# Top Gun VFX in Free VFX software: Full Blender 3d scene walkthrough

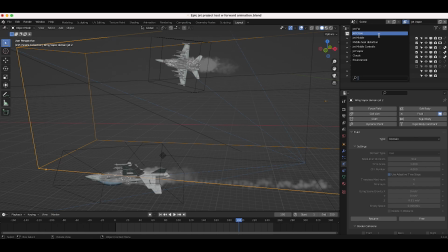726s
And then of course, as I've shown in previous videos, I've added each of our different elements to their own specific view layer and made the elements that we don't need to see in that view layer either a holdout or an indirect only, so that it would just affect the lighting of the element that we do want to see on that view layer. So anyways, let's get into the compositing process next.
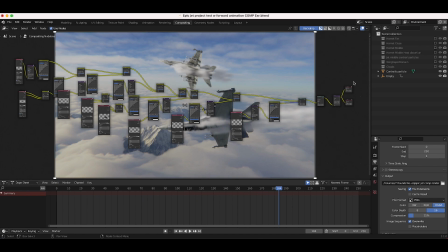746s
Alright guys, so here we are inside of our compositing project file here, and this is our node tree for the project. Fairly simple process here. One thing I should mention before we get into this is I've rendered out all of our view layers on a multi-layer OpenEXR
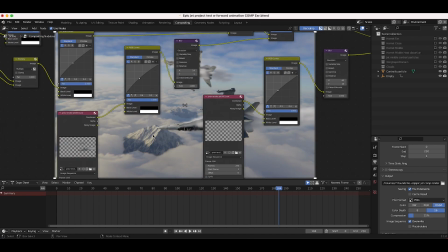760s
file so that all of our passes could be accessed in one file.
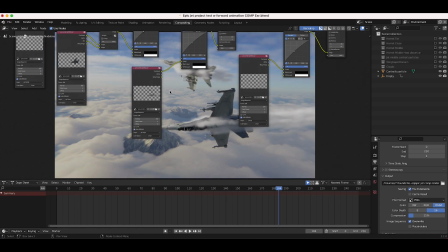766s
So I have a video on that as well,
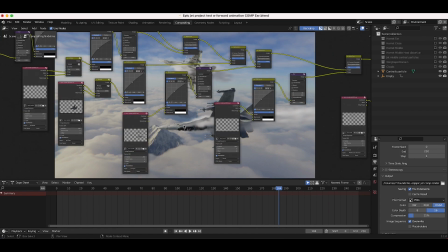768s
but OpenEXR is generally the way to go when you're trying to export to a compositing software with multiple layers or multiple passes within those layers.
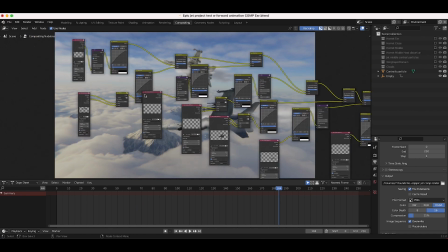777s
So pretty simple compositing setup here. I didn't even export multiple passes. I just exported, the jet beauty pass, the vapor, the contrails, and the heat distortion particles on their own separate view layers. And then of course the environment background as well.
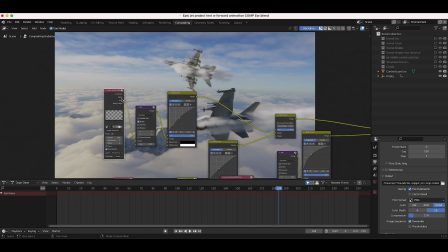793s
So let's go ahead and get into this here. The first thing that we've added to our composite was our environment.
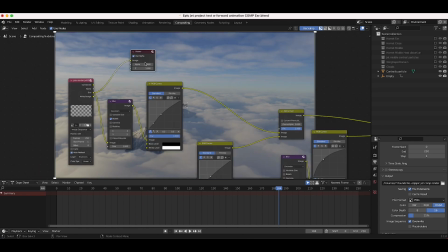799s
So you can see I'll just add a viewer HDRI background rendered out by itself. So, we've added a little bit of blur to it to kind of give it a little bit more depth. Not too much, since we're shooting on a pretty wide angle lens. It wouldn't make sense to give it too much, blur, but just a little bit to take the edge off.
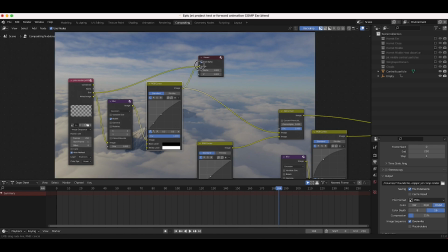815s
And then I've also just brightened up that background a bit with an RGB curves here, which you can see right here.
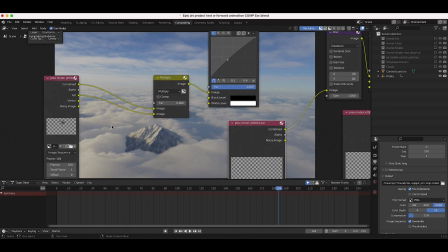821s
And then I've used this alpha over node to overlay our first jet. So I've rendered out each jet on their own separate view layer.
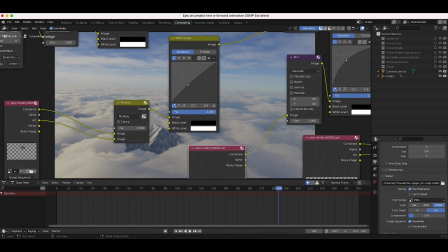828s
So this is just our jet far, so the jet that's furthest off in the distance.
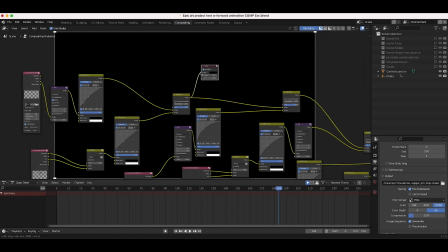833s
So you can see when we overlay this, we get just our background jet.
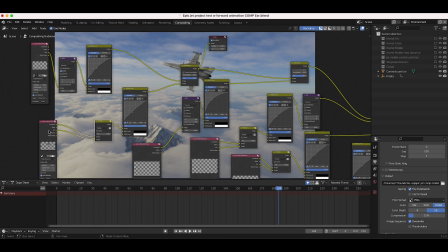839s
And then I've also, I actually did export an ambient occlusion pass. I should have mentioned that. So we have a combined beauty pass as well as an ambient occlusion pass, which I use to add those little smaller detailed shadows on the jet itself.
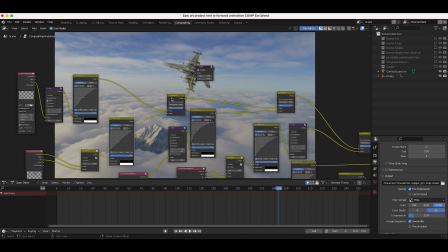852s
And then I've kind of brightened up the overall look of the jet to match our environment a bit better.
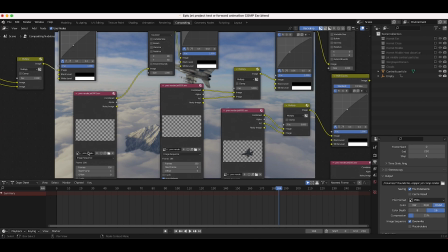857s
So yeah, after I've added this far jet, I then added our jet middle contrails. So
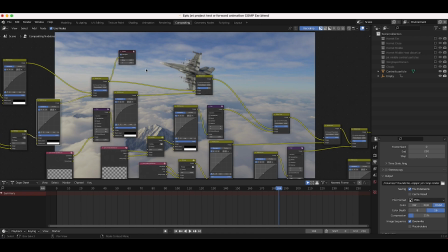862s
I'm kind of just layering things onto each other just like you would in, you know, another compositing software such as After Effects.
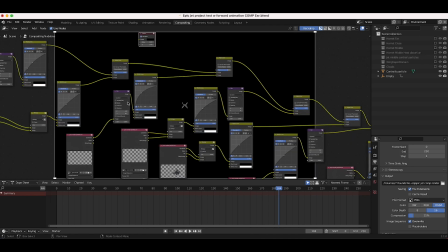869s
Nuke is a little bit different, obviously, since you have that 3D workflow. You can put things on cards and such. I guess in After Effects you can do that too, but yeah, won't get too much into that, but just kind of overlaying these elements on top of each other.
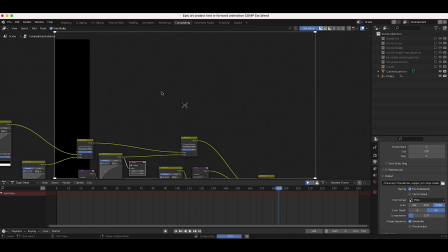882s
And this is our middle jet contrails.
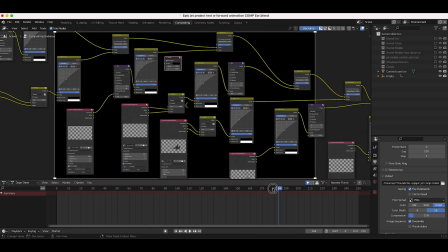886s
I want to get to a part of our image where we actually see the contrails themselves here.
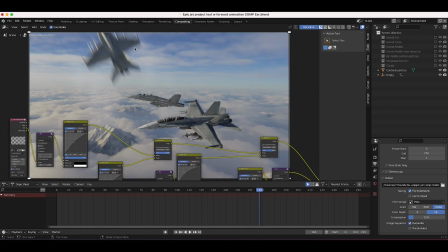892s
So here on frame 168, you can sort of see the contrail effect here.
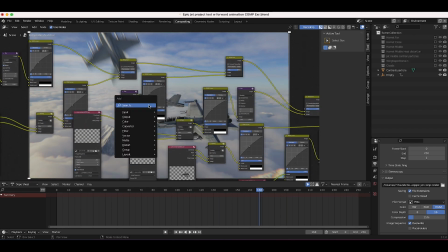896s
It's pretty subtle. So let me go ahead and just isolate this for you guys so you can see what we're adding.
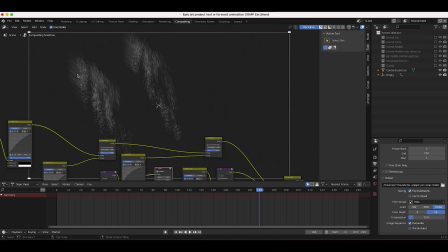901s
So here are our contrails with some motion blur on there, as you can see.
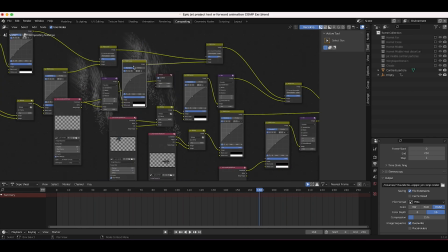905s
But then we've added some blur as well as an RGB curves effect to brighten it up.
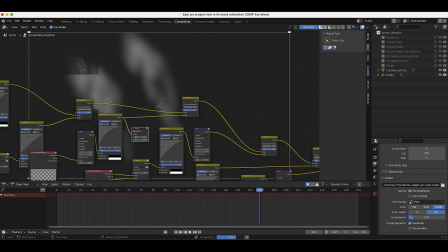911s
So you can see once we add the blur to it, it's just pretty much, you know, it's so blurred that you can't tell that those are particle systems, and it's such a subtle effect, but you can see it in the final result, just kind of a translucent overlay. So you can kind of see it here.
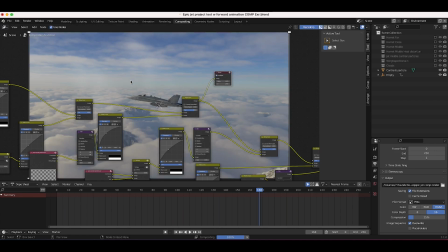925s
Once we overlay it on our jet, you can just see it's just barely there. Let me just turn it off really quick, turn it to 0. You can see it disappears now. So this is what it looks like without that, and then obviously there's some movement in the particle system as well, which helps sell it a bit as well.
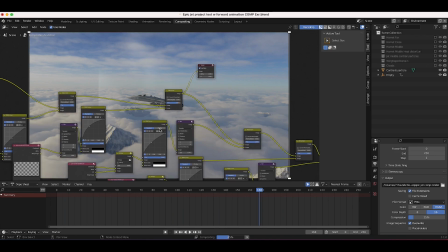941s
So anyways, we added these contrails, and then of course we added the middle jet next.
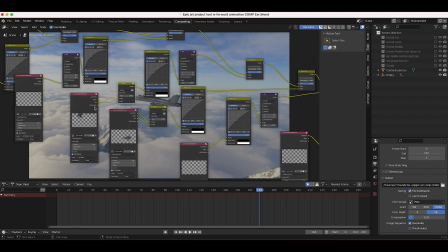946s
So we have this view layer going into a multiply node, adding some ambient occlusion to it, and then, you know,
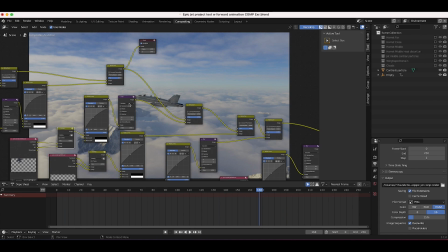951s
adding a little RGB curves to brighten up the element a bit, and then giving it a little bit of blur as well on the y-axis to kind of accent the motion blur that's
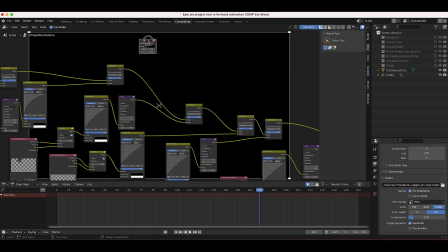959s
already in the shot. So we can just show this by itself here.
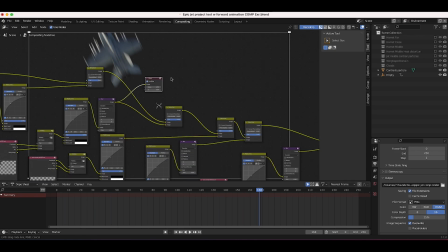963s
So here we have our jet by itself, and then our output from our alpha over node once we overlay it right here. And next we've added our third jet here in the foreground, and just done the same thing here, guys.
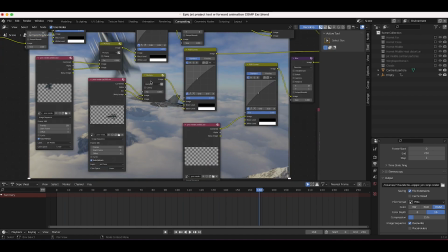977s
Just added a little bit of ambient occlusion with our multiply node, brightened it up with an RGB curves,
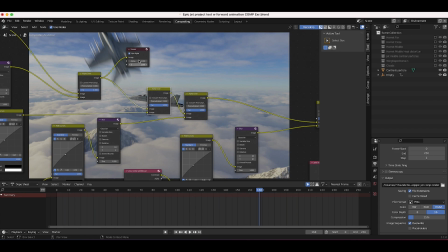982s
and then used our alpha over node to overlay it on top of our final composite,
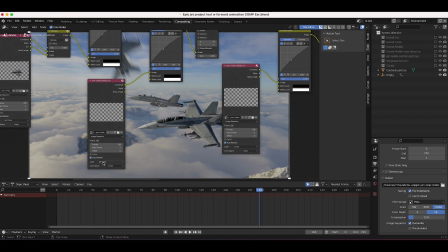987s
just like this. And then finally, we added our jet vapor effect.
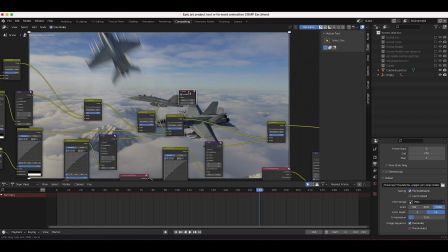992s
So you can see this isolated by itself here, which I think looks pretty cool when you have the jets as a holdout.
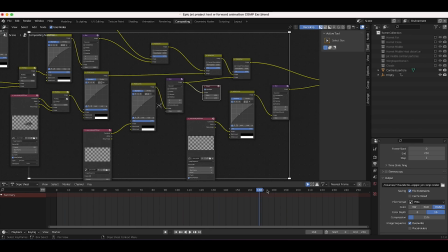998s
Let's see here, we got to go a little bit further in our scene. You can see it here at frame 180.
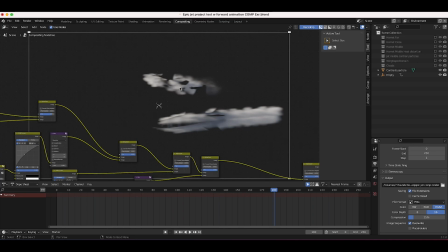1003s
Having the jet enabled as a holdout on this layer helps kind of integrate the vapor into the scene quite a bit better.
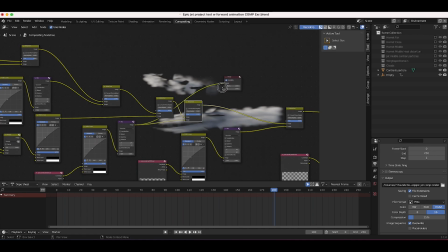1009s
And then you can see here, when we actually overlay it on top of our composite, how it's integrated here. So let's go ahead and show this.
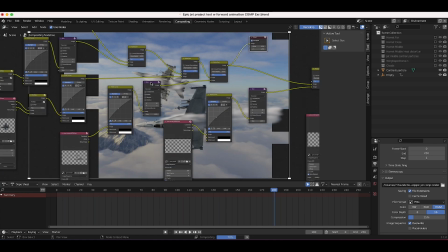1017s
You can see the jet vapor integrated into the scene, and you can see I've added a little bit of blur and some RGB curves to brighten up that vapor a little bit.
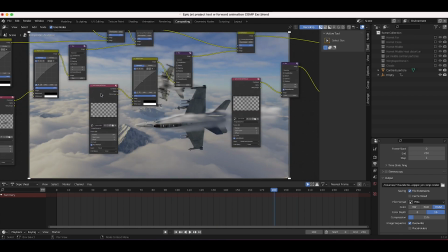1026s
And then I actually didn't mention for our actual 3D process, we added some cloud volumetrics as well.
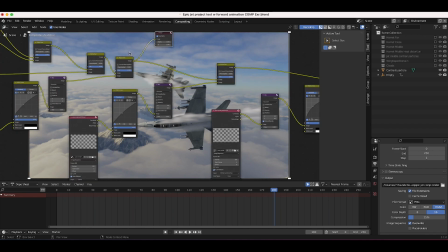1033s
So that's what this view layer is here, and it's pretty subtle, but I'll show you guys this one as well.
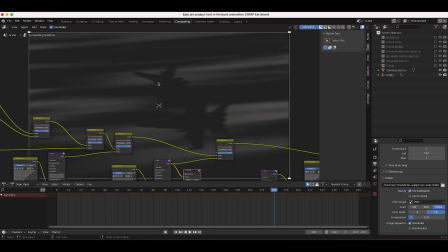1038s
So this is some cloud volumetrics that we have passing from left to right. Just add a little bit more movement to our scene, and then I've just blurred it, add a little bit of RGB curves to blend it into our shot a bit.
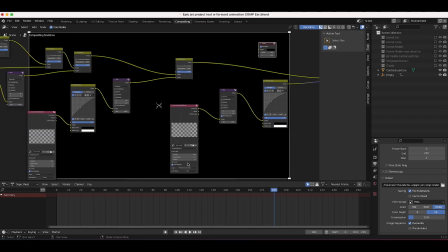1049s
And finally, we've added our heat distortion particle systems.
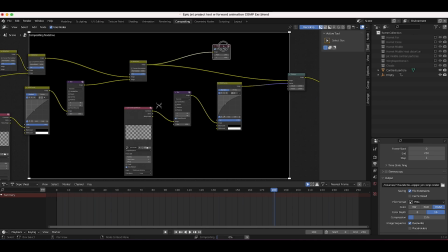1055s
Actually, let me just show you guys the final result of those clouds. Although it's pretty subtle, I'm not sure you're even gonna notice.
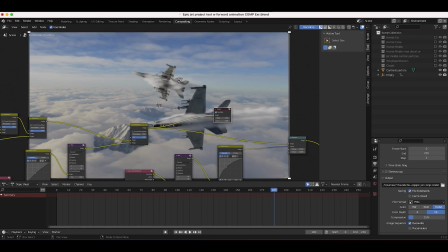1060s
You can sort of tell once you see the final render that there's some atmosphere falling in front of the camera, which is what those clouds are doing.
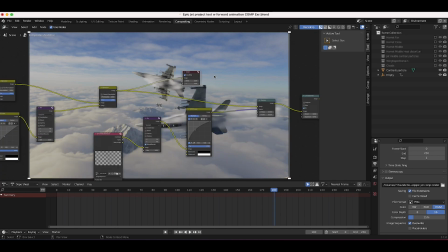1067s
But yeah, it's pretty subtle in this still frame here. But anyways,
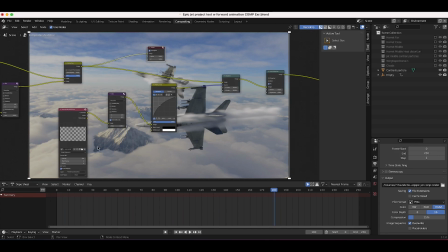1072s
finally the next step before we added our color correction and a little bit of lens distortion was adding that heat distortion from that particle system that I mentioned.
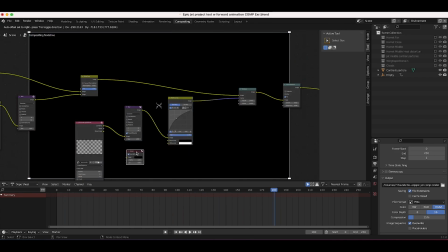1080s
So you can see if I bring our viewer node over to this view layer where we have our heat distortion particle system,
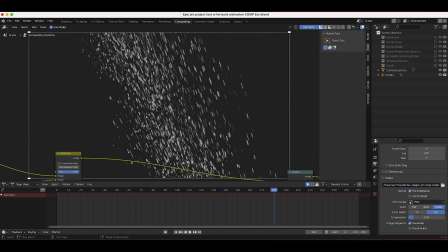1089s
you can see that this is the particle system that we created. It's actually going to drive our heat distortion. So obviously these are moving throughout 3D space, but all we're doing is using the white portion as data to drive this displace node right here.
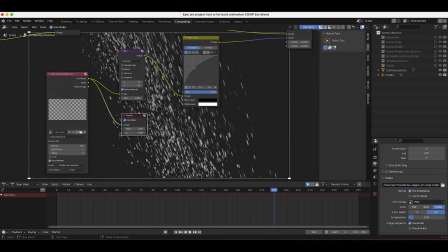1104s
And again, I have a tutorial on that, so I'll put a link in the description. But very simple way to add some heat distortion.
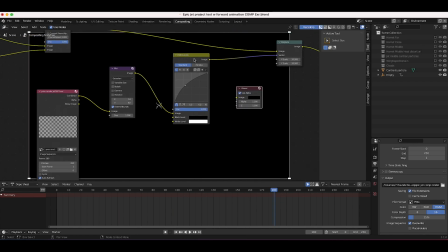1112s
So I've just blurred it a bit, added a little bit of RGB curves,
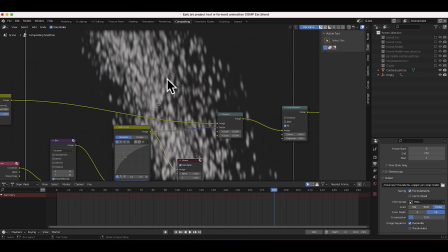1116s
and created this type of input for our displace node here.
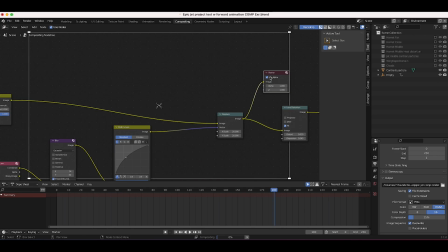1121s
Now you can see once we add this on top of our final composite, we get something like this.
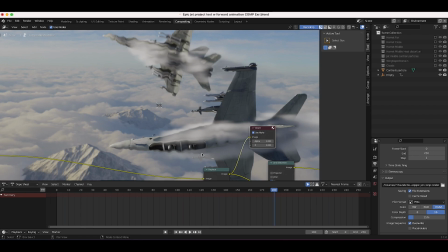1128s
Now if you zoom in, you can see the distortion here that's being applied through that displace node.
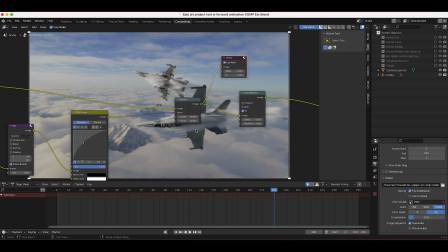1133s
So just a nice little way to add an extra touch to your shot. And I know that in the actual trailer, when you see this shot, there's actually heat distortion going on as well. And I assume they did that in a similar way in their composites. Now, obviously, our jets aren't as detailed as theirs.
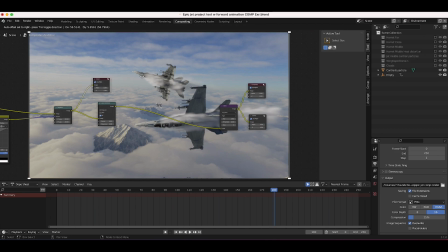1148s
But yeah, finally, after adding all those view layers and effects on top of our jets, we've added a little bit of lens distortion here, in addition to some glare with our glare node.
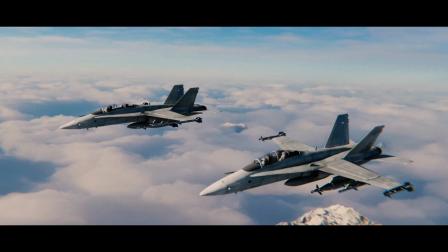1159s
And after adding that distortion, I finished off with adding a simple color grade inside of our editing software and got our final result.
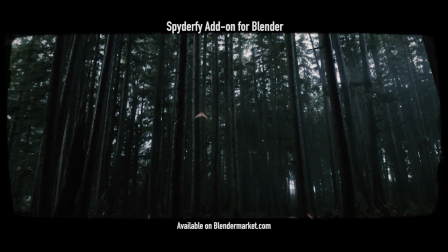1166s
Anyways guys, that is it for this video. I hope it was helpful. As always, feel free to leave a comment if you have any questions or suggestions in the comment section below.
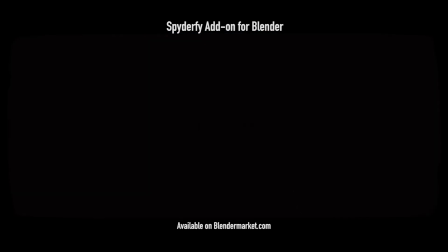1173s
Let us know what you'd like to see next on the channel. Subscribe if you're interested in more visual effects content, and I'll see you next time.